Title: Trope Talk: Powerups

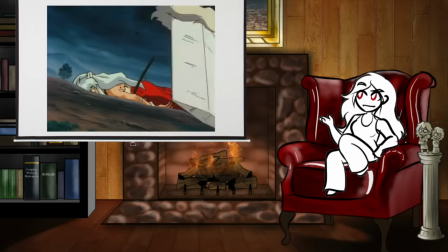8:11 As the character fades out, an empowering entity or a choosy magical artifact or their own subconscious or a dormant secret
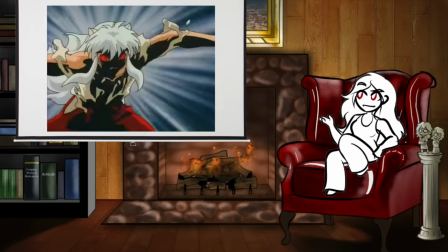8:17 bloodline or the story itself decides to reward their sacrifice with a nice little boost so they survive the experience and come back swinging.
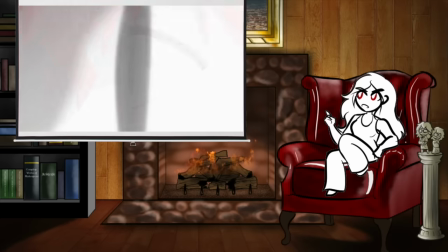8:23 This is often loosely justified as some kind of failsafe for survival mode or adrenaline,
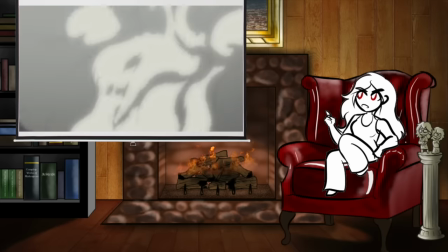8:27 or their body just acting on raw instinct with no limitations or whatever, but practically speaking, the justification is the hero was straight up about to die,
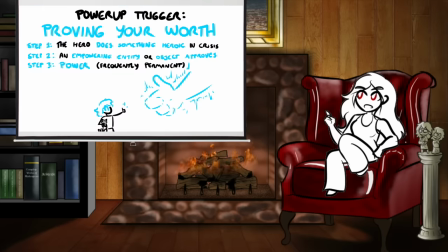8:34 what do you want? This does have overlap with the power-ups a character earns by proving their worth.
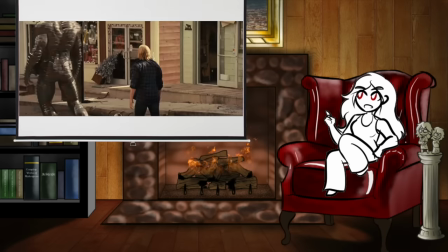8:39 The character does something notably heroic, like a heroic sacrifice, but frequently much less deadly, and it proves to a choosy artifact or empowering entity that they are worthy of the power-up.
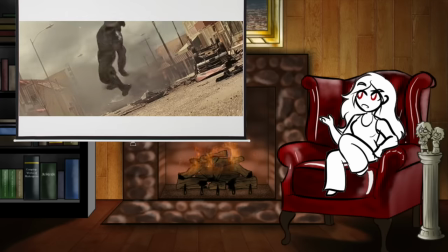8:48 These power-ups are more frequently permanent, and function as basically level-up rewards for general good guy stuff,
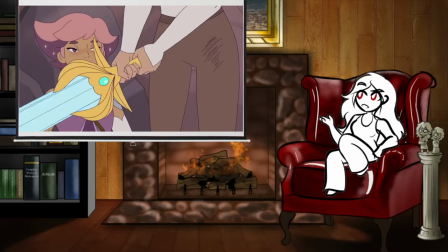8:53 though the hero might in some cases need to do some heavy lifting to acclimate to the new power-up, which as a bonus helps make it feel like they actually kinda earned it instead of it just being handed to them.
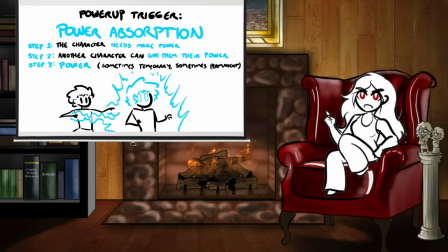9:02 Now sometimes a character gets powers from an empowering entity that grants them new abilities because granting abilities is their whole deal, but sometimes the power-up is structured a little bit differently. Sometimes instead, the hero gets their power-up by absorbing power from another source.
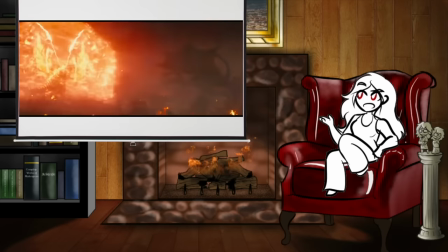9:15 A magical resource, a slain enemy, power donated by their allies, the heroic sacrifice of a friend.
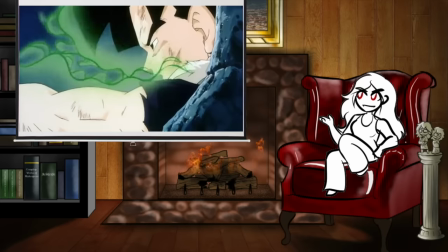9:20 While there are a lot of ways to flavor it, ultimately the impact is the same. The character acquires more power by taking it from a source that has power.
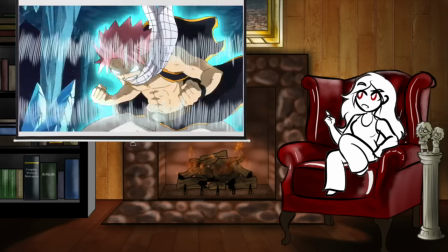9:28 The equation balances out pretty well. This is more often than not a temporary thing and is sometimes explicitly bad for them, which adds a ticking clock to the fight since they won't be able to keep it up for long.
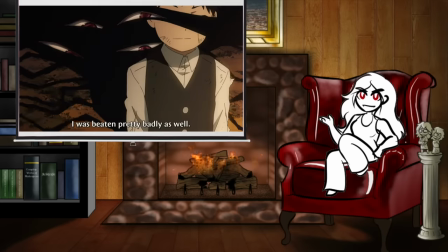9:36 But sometimes it's permanent, especially when it involves something like absorbing somebody's soul. Also bad guys sometimes do this one to highlight how evil they are, but it's okay and like cool when the good guys do it.
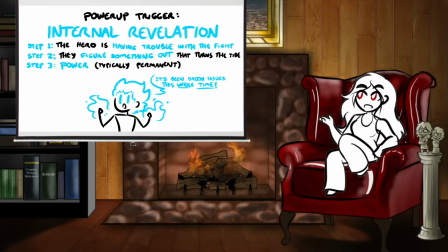9:45 But not every power-up comes from an outside source. Sometimes it instead follows a moment of revelation, where the characters figure something out, either about their enemy or about themselves, and this allows them to unlock some hidden potential they had.
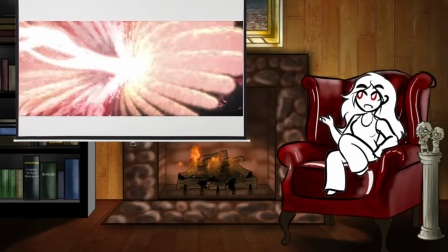9:56 It might be accompanied by a battle in the center of the mind to visually represent the internal struggle,
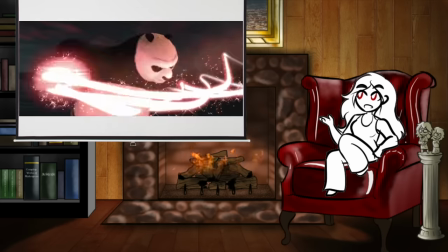10:00 or it might be motivated by a friendship speech, or it could just be a little aha moment where something clicks for the hero and suddenly everything gets easier.
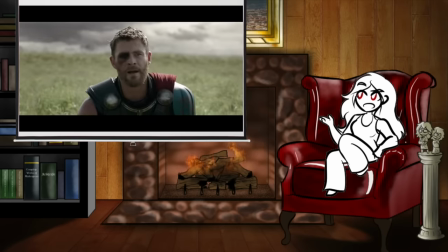10:06 Now this is all pretty dope, but this is also where we start to find the power was within you all along, which is definitely not always bad, and it can be a fun reveal,
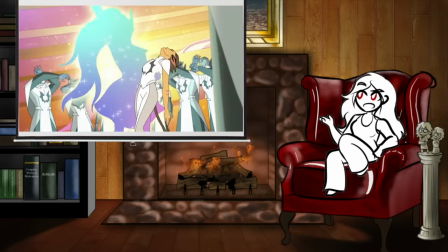10:14 especially if the character overcomes a self-worth issue or processes a trauma or is just really jazzed about the power of friendship and is rewarded by becoming a highly capable badass,
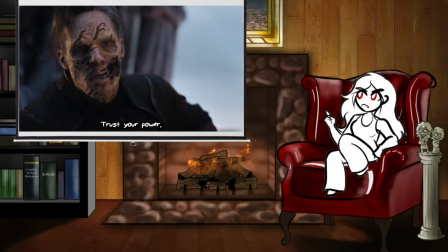10:22 but it can be kind of annoying if it seems like the tipping point for the character's sudden burst of power doesn't really
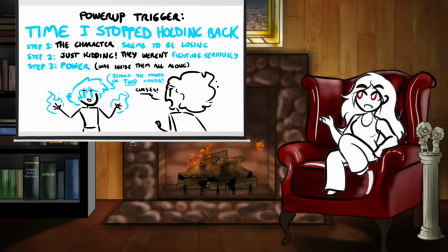10:26 go any deeper than they just decided they could do it now. And on a similar note, sometimes the power-up is only a power-up from the perspective of the audience. Not only was the power within the hero all along, the hero was aware of this, and was actively choosing not to use it yet.
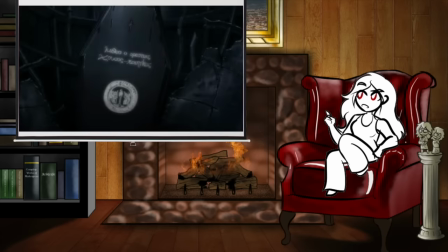10:40 This usually hits after the character has done a lot of training off screen and is easing back into things,
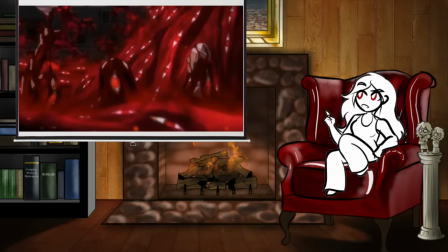10:45 or has had their power actively restrained by some outside force like training weights or magical bindings. So instead of getting a power-up, the character reveals their true strength, typically accompanied by the sentiment that it's about time they stop holding back.
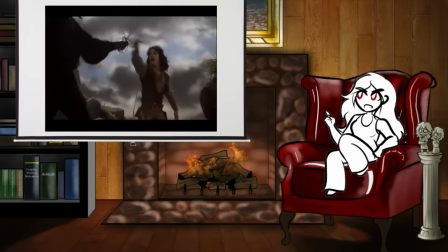10:57 This can be a cool moment, but these power-ups usually won't be enough to solve the main threat of the story,
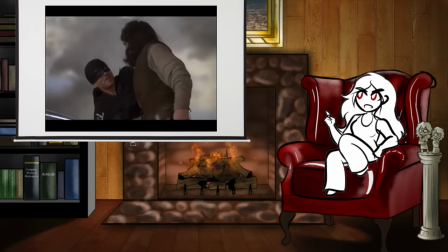11:01 since if the hero shows up already able to fix everything, the rest of the story kind of becomes a foregone conclusion.
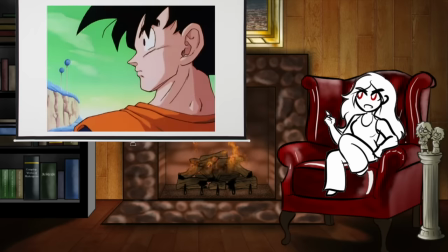11:06 So while this power-up will let the hero show off their power and skill, they usually won't get to use it to beat anything stronger than the bad guy's right-hand man.
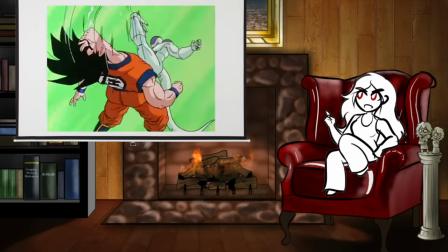11:14 Defeating the actual main threat will usually still require a more traditional power-up or something like clever tactics, power friendship, or a good old-fashioned deus ex machina.
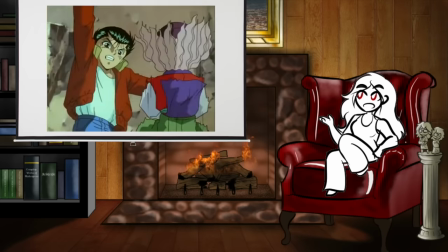11:21 This touches on a broader point about power-ups, which is that while they can be acquired through training and, in fact, it makes the most sense for that to happen,
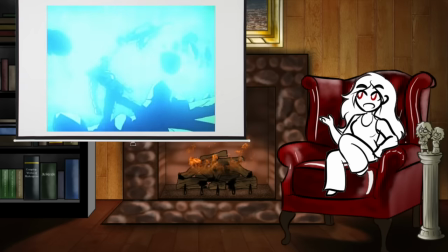11:28 the dramatic needs of the story generally dictate that preparation and training can never be enough to let the hero win.
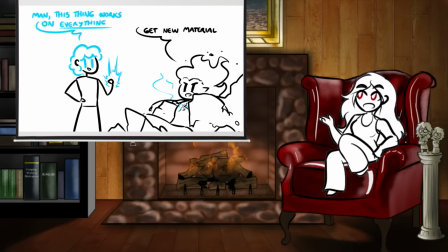11:34 And the reason for that is pretty simple. If the hero enters the final boss fight already able to win in a way the audience already knows what to expect, the fight doesn't amount to much more than a waiting game.
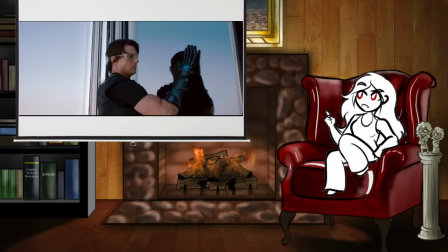11:43 This is the same reason that a heist planned on screen always has to go wrong, and the heroes are more likely to succeed if the audience hasn't heard their plan yet.
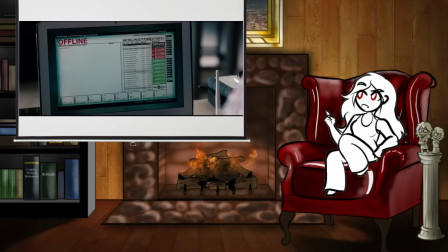11:49 If the audience already knows what's going to happen, and exactly how it's going to happen, why should the story even bother to show it?
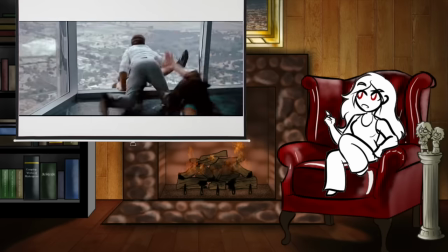11:54 That's basically a story breaking the don't-repeat-yourself rule in the absolute most fundamental way.
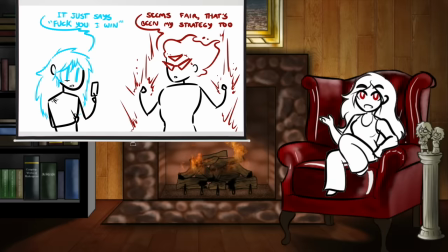11:59 So typically, the final fight needs some kind of surprise that serves as a catalyst to the final power-up. The moment of revelation, or the dramatic loved one endangering, or the friendship speech or the absorbing power from an unexpected source, they all work as the wild card to keep the fight fresh and unpredictable.